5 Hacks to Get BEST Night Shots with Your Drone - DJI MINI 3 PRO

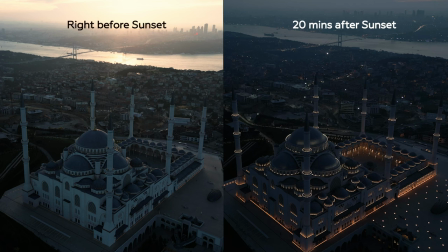If it's a specific building or a mosque, or you're filming a part of a town, you've got to wait until those lights come on, because that's what creates that contrast from light to dark, and that's what will give you that beautiful orange and teal that you're looking for. So don't shoot too early. Wait for the sun to set and then wait another 15 minutes, up to half an hour, and then you can go ahead and take off. Shoot at the lowest frame rate possible. With the Mini 3 Pro, you have the option to choose from 24, 25, and 30 frames per second.
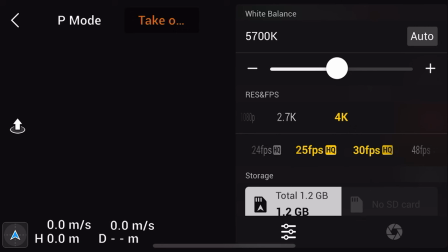This allows you to bring your shutter speed to its minimum, which will allow the maximum amount of lights hitting the sensor while keeping the motion in your shot natural. So if your frame rate is 25 frames per second, the shutter should be at 1/50th of a second.
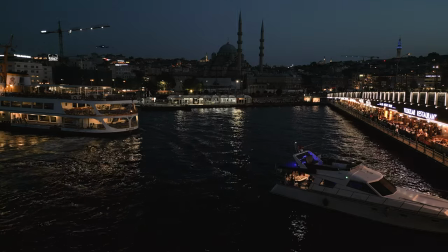With that shutter speed and an f1.7 aperture, I promise you, you will be able to film some beautiful night shots with your ISO at 200 with the Mini 3 Pro.
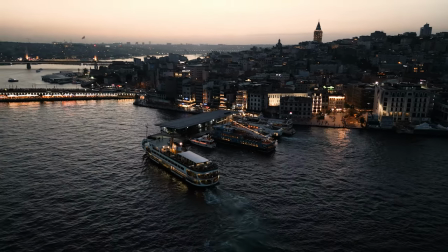That was my ISO most of the time.
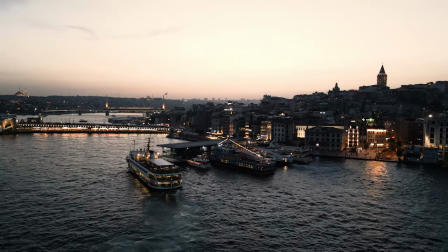When I was filming in Istanbul at night, maybe I would go to 400, but you really gotta try it to believe me when I say this drone is a beast at night. Now, one little hack I can give you if you don't have a lot of movement in your shot and you wanna let some more light in when you're in a really dark scenario,
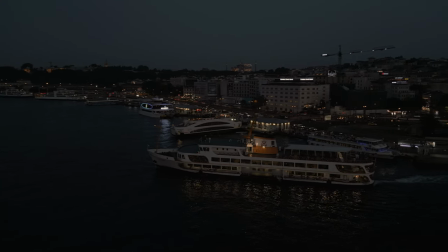you can even crank down your shutter speed to be as low as 1/25th of a second.
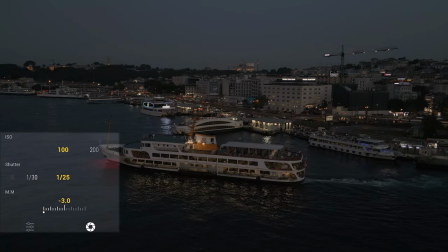I've done that a couple of times in the past in some really dark scenarios and I've gotten away with it without ruining my image. Shoot in decent alike. Now, you might be thinking, Sean, there isn't a lot of dynamic range going on at nighttime.
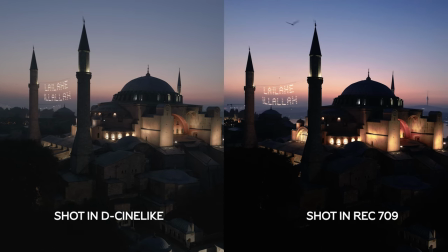I agree with you, but this is a trick I've been using and it's allowed me to end up having a lot of details in my shadows,
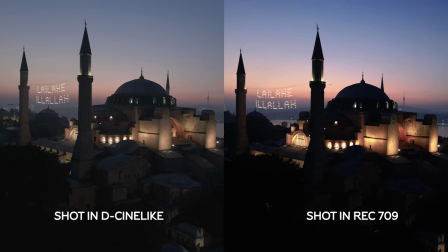which looks a lot more cinematic rather than a pitch black shadows type of shot. And for the decent and night shots, I don't use the LUT converter that I've created myself that I've showed you guys in the previous videos because it just makes everything really dark.
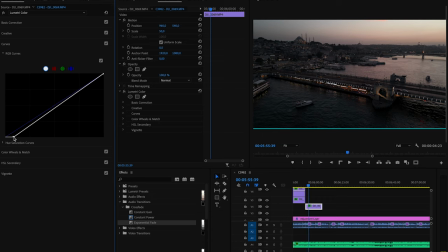I simply just adjust the curves. I pull down the blacks just a little bit, leaving some details in the shadows.
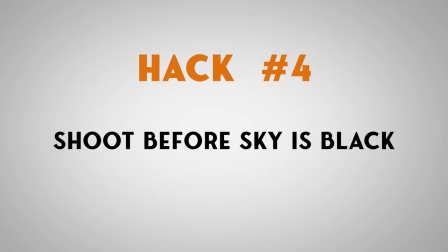Hack number four. Shoot before it's pitch black.
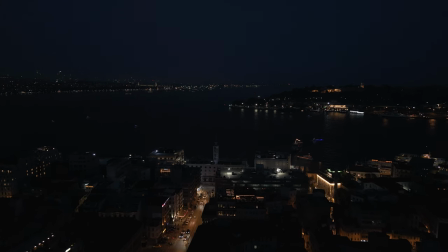Now this is just a recommendation. You can obviously still film when the sky is completely black, but if you film at a time when you have some luminosity in your sky,
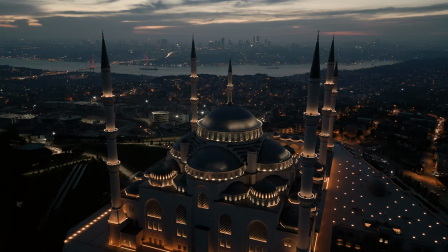it just ends up looking a lot nicer to have some details in your sky,
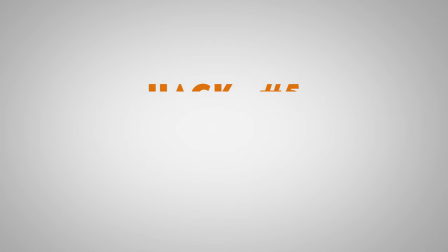and the composition in general looks more appealing, I would say. Find a place that's really bright to start flying over. I know that not every city has got a blue mosque like the one in Istanbul.
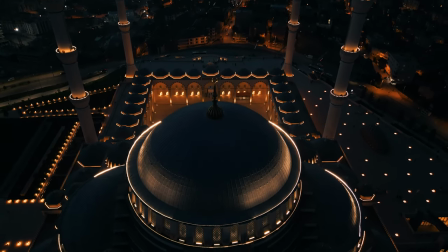I personally haven't seen such a beautiful lighting architecture on any building or a mosque in a city before, but you know what I mean.
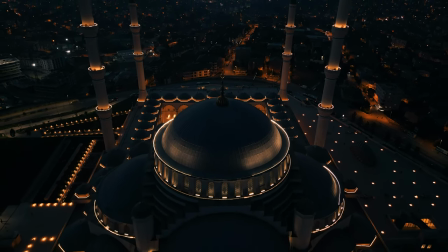Trying to find a place that's full of light.
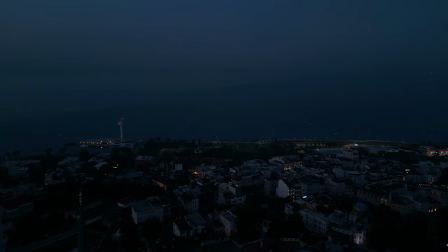If you fly over a place that does not have a lot of glowing lights, your shot won't be as satisfying as you want it to be at night. All right, my friend, I hope you found this video useful. If you did, make sure to hit the like button. And if you want more content like this, hit the subscribe button. Until we see each other next time, fly safe and fly responsible. Peace.